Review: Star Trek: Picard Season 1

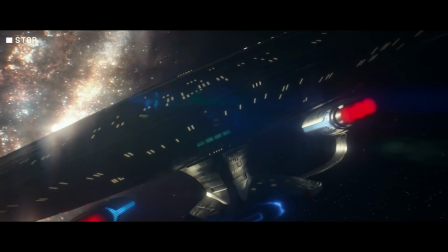Although hitting the nostalgia button does work sometimes,
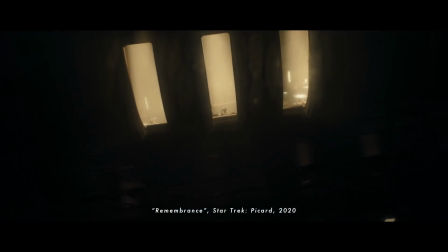like the very opening scene of the pilot with Data and Picard playing poker in 10 Forward aboard the old Enterprise D. That was a good moment for some nostalgia. But doing it repeatedly can be exhausting. Yes, we know who these characters are.
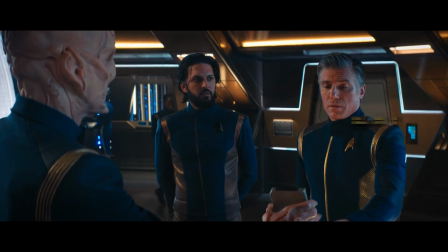That's why we're here. Camera movement on the show is very much like that of its predecessor, Star Trek Discovery.
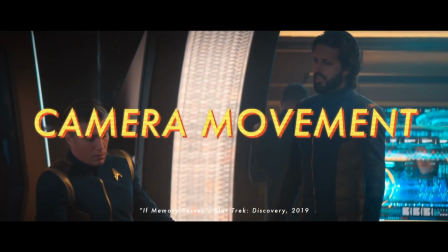It is dialed into a specific formula of action-adventure visual storytelling.
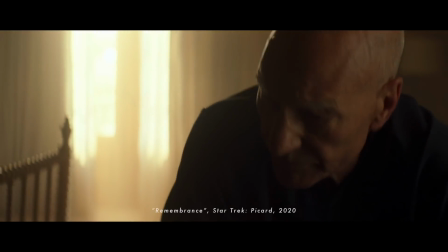Specific instances felt fine and lined up with what characters are saying and doing, with how the audience is meant to be feeling.
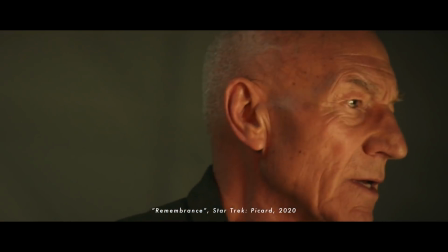Like in the opening dream sequence of the pilot episode. Right when Picard's dream begins to turn upside down, so does the camera.
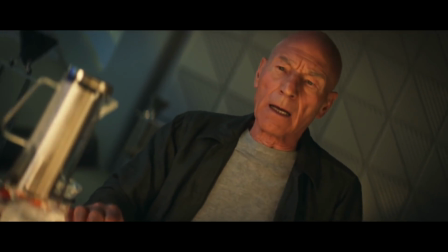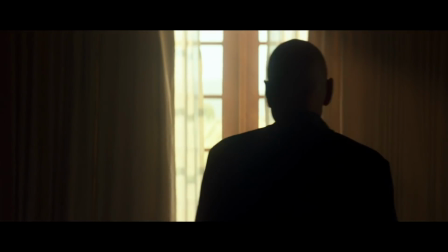The camera and the story are speaking in unison.
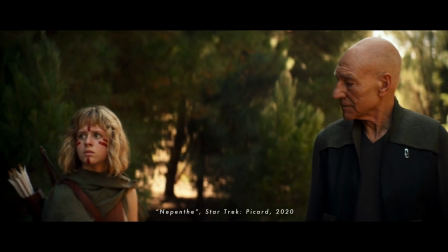But more often, the camera craft, like the score, drowned out actor performances and ran over top of other artistic ingredients.
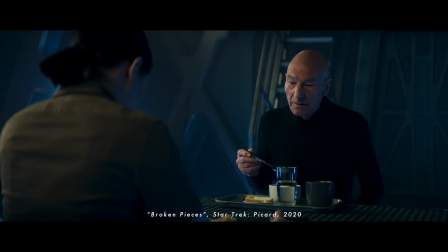For example, in this scene of Picard and Soji talking about Data, the camera is in constant motion, with no variation, no start or finish.
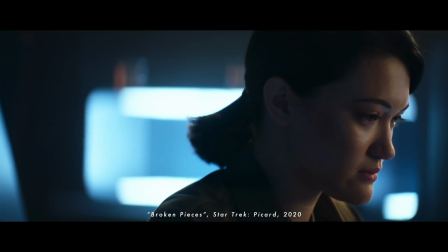It doesn't seem to be connected to what the characters are feeling, but instead seem to be connected to a specific visual style to which the show is aiming,
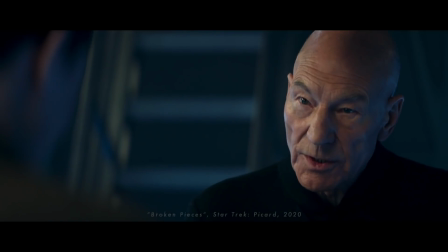irrespective of character.
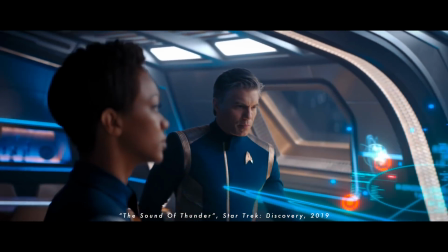We see the same thing in Star Trek Discovery, in scenes like this one where the camera seems to be flying around the room during a simple staff meeting. Now, context is everything, and you may well be saying, aren't you taking this specific camera move out of context? That is possible, and it is important to note that despite all the money flying around, $8 to $9 million per episode for Picard, that this is an art form that is a completely subjective experience.
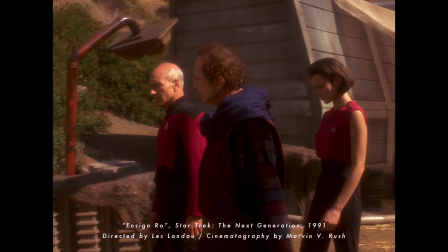But all the same, let's consider an example from previously in the franchise, from a Next Generation episode called Ensign Ro.
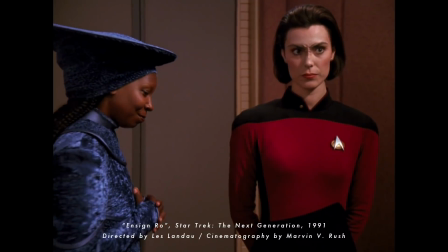In this episode, we get a moment where the character Ro Laren is coming clean to Captain Picard, and in that moment,
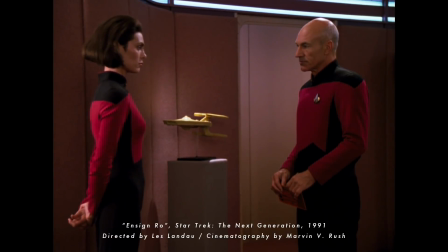she spills her guts on the reasonings behind her actions, which is a very personal admission for her.
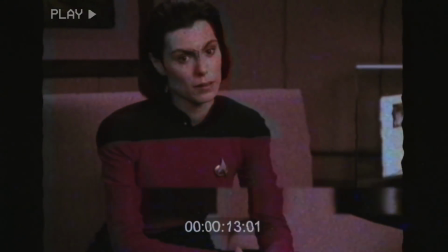What does the camera do? It spends about 90 seconds slowly getting closer and closer to Ro as her admission gets more and more personal.
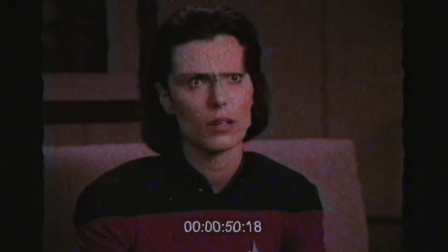It keeps this up until the camera is in a close-up on Ro, just as her deepest truth is revealed.
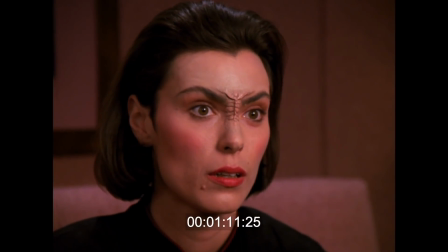I don't want to be ashamed of my heritage any longer, Captain.
The camera move is perfectly matched to the emotion and action of the scene.
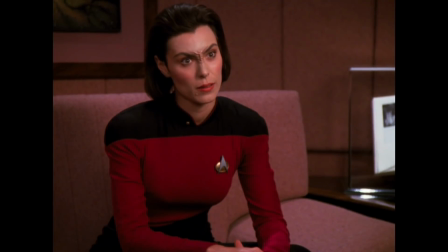It is so subtle that you don't notice what the camera's doing because you're too busy feeling the emotion of the scene, the emotion of the performance.
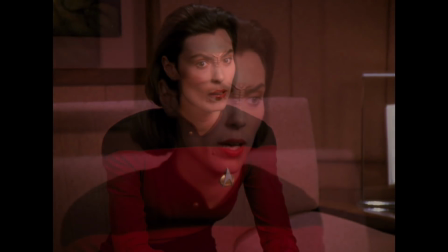Camera and performance are speaking in unison. The camera's goal is the same as the speech.
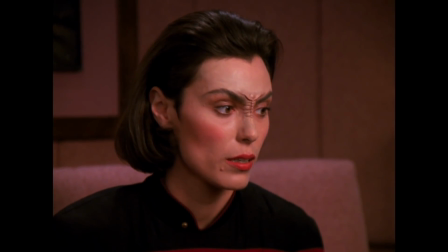You are getting closer to Ro as a person, literally. That's cinematic. Star Trek Picard and its cousin Star Trek Discovery don't have a lot of that kind of subtlety by design. We'll get back to the idea that Picard and Discovery share the same style of camera work, and how they seem to share the same style of storytelling as well. But first, let's imagine what the first season of Star Trek Picard might look like if we changed a few of the decisions on story. Many of the story ingredients of Picard's first season could have worked, especially if we remove some of the unnecessaries.
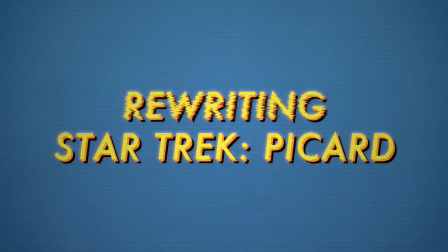But let's go one step further. If we reorganized the story a little, could we have made the whole thing a better experience? What if, for example, we start with Picard's death?
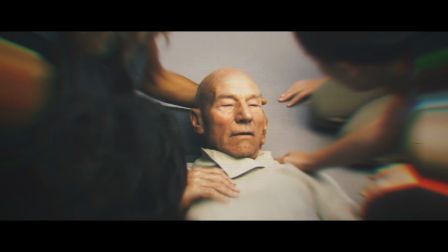Right up in the opening episode, Picard dies and his mind is uploaded to an android without his consent.
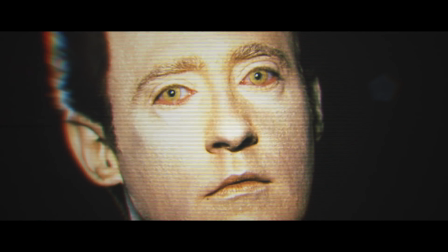Given, as we have discussed a few moments ago, that Picard has been a champion of android rights since his friendship with Data,
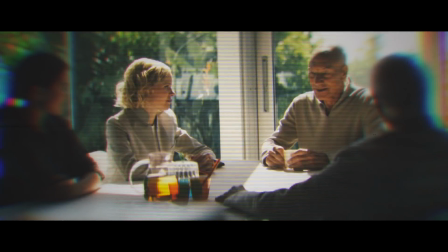his transformation into an actual android makes a kind of poetic sense.
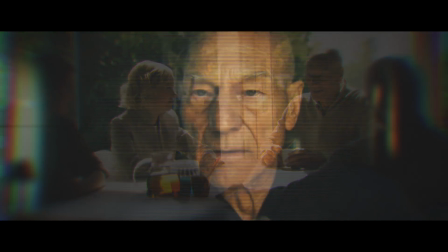He has become the very thing he sought to protect all of his life, but instead, his protected privilege as an organic being is removed.
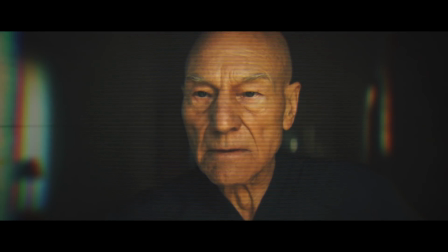Suddenly, the synth ban applies directly to him.